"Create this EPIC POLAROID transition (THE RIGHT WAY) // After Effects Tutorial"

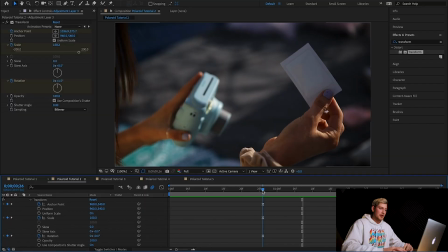(4:08)
So we can fix that by animating position a little bit in the middle. And so we're going to click our stopwatch for position.
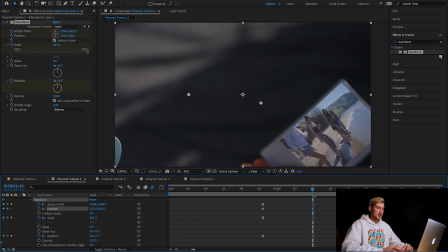(4:16)
We're gonna go to the middle where it gets a little bit out of frame, and we're simply going to drag it back towards the center of the screen.
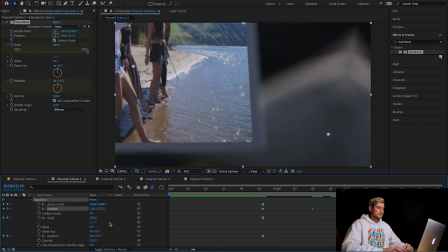(4:23)
And then we'll go to that last frame and just recenter it.
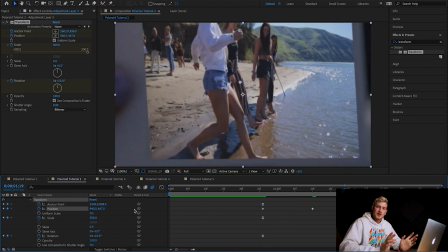(4:26)
This will just take some tweaking depending on what screen you guys are using for this transition effect.
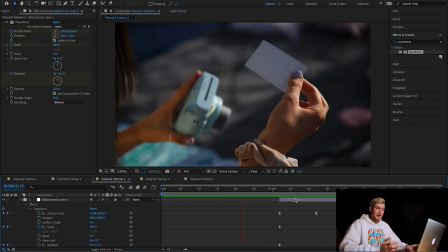(4:32)
So now if we play it back, we see that we get a smooth transition and it's looking really good. The last thing we want to do before we're done with this part is we're going to turn on some motion blur.
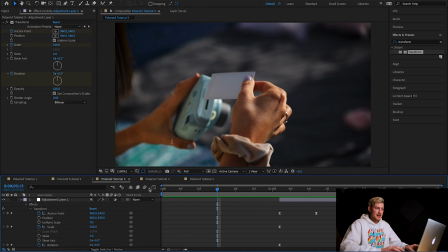(4:40)
And so we're going to click this icon that enables the motion blur for all layers. And then we're going to go to our toggle and switches mode until we see that icon in the bar right here.
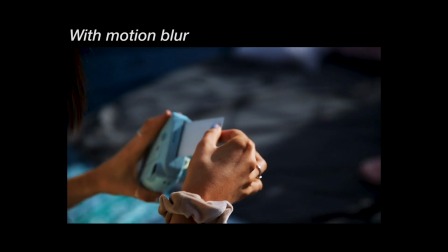(4:50)
And we're simply going to click. So now when I play it back, you can see that the zoom effect has some motion blur on it. Motion blur is important because it mimics the way that our human eye sees motion. And without this motion blur, action will seem choppy and inorganic.
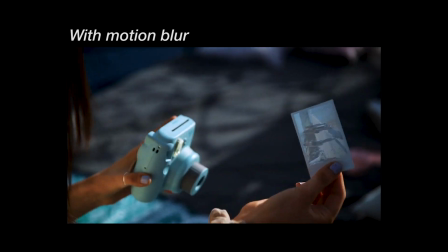(5:06)
And so this really sells that smooth transition into the next clip. It's looking really good, but there's still something missing.
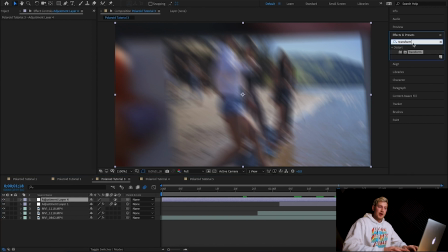(5:12)
We are going to put in a turbulent displace when we go through that transition, like we're moving through a lens.
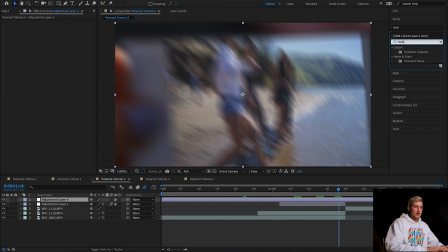(5:19)
So we're gonna search up for turbulent displace,
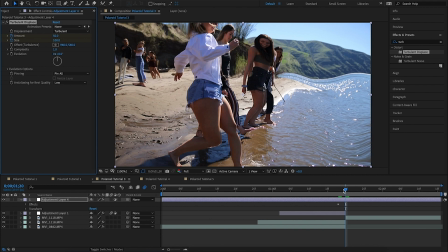(5:21)
and we're gonna keyframe this from an amount of 0 all the way to the transition where we make the value 50, and then a little past the clip,
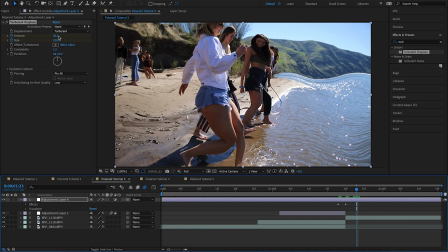(5:30)
we'll bring it back down to 0.
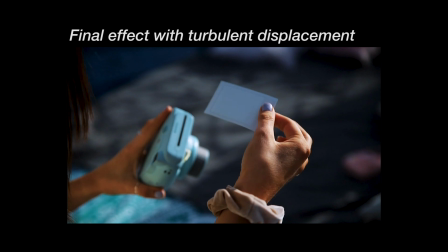(5:32)
Now when we play that back, we get a really good looking clip, we get a slight displacement, and if you guys wanna go ahead, you can tinker with an optical distortion and do the same thing where you keyframe it in and out right before and after the clip to give it that immersive feel. All right, so now let's watch that back in comparison to just the green screen effect.
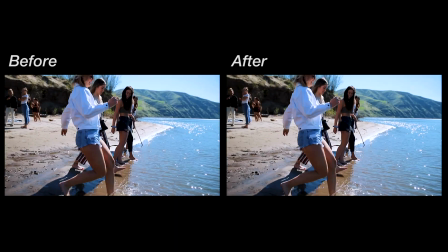(5:54)
And you can see that the effect we just made really sells that immersive feel as it takes you into the photo. I hope you guys learned something from this tutorial. If you liked what you saw, make sure to like and subscribe for updates on more tutorials that I will be posting in the coming weeks. Bye guys, and thanks for watching.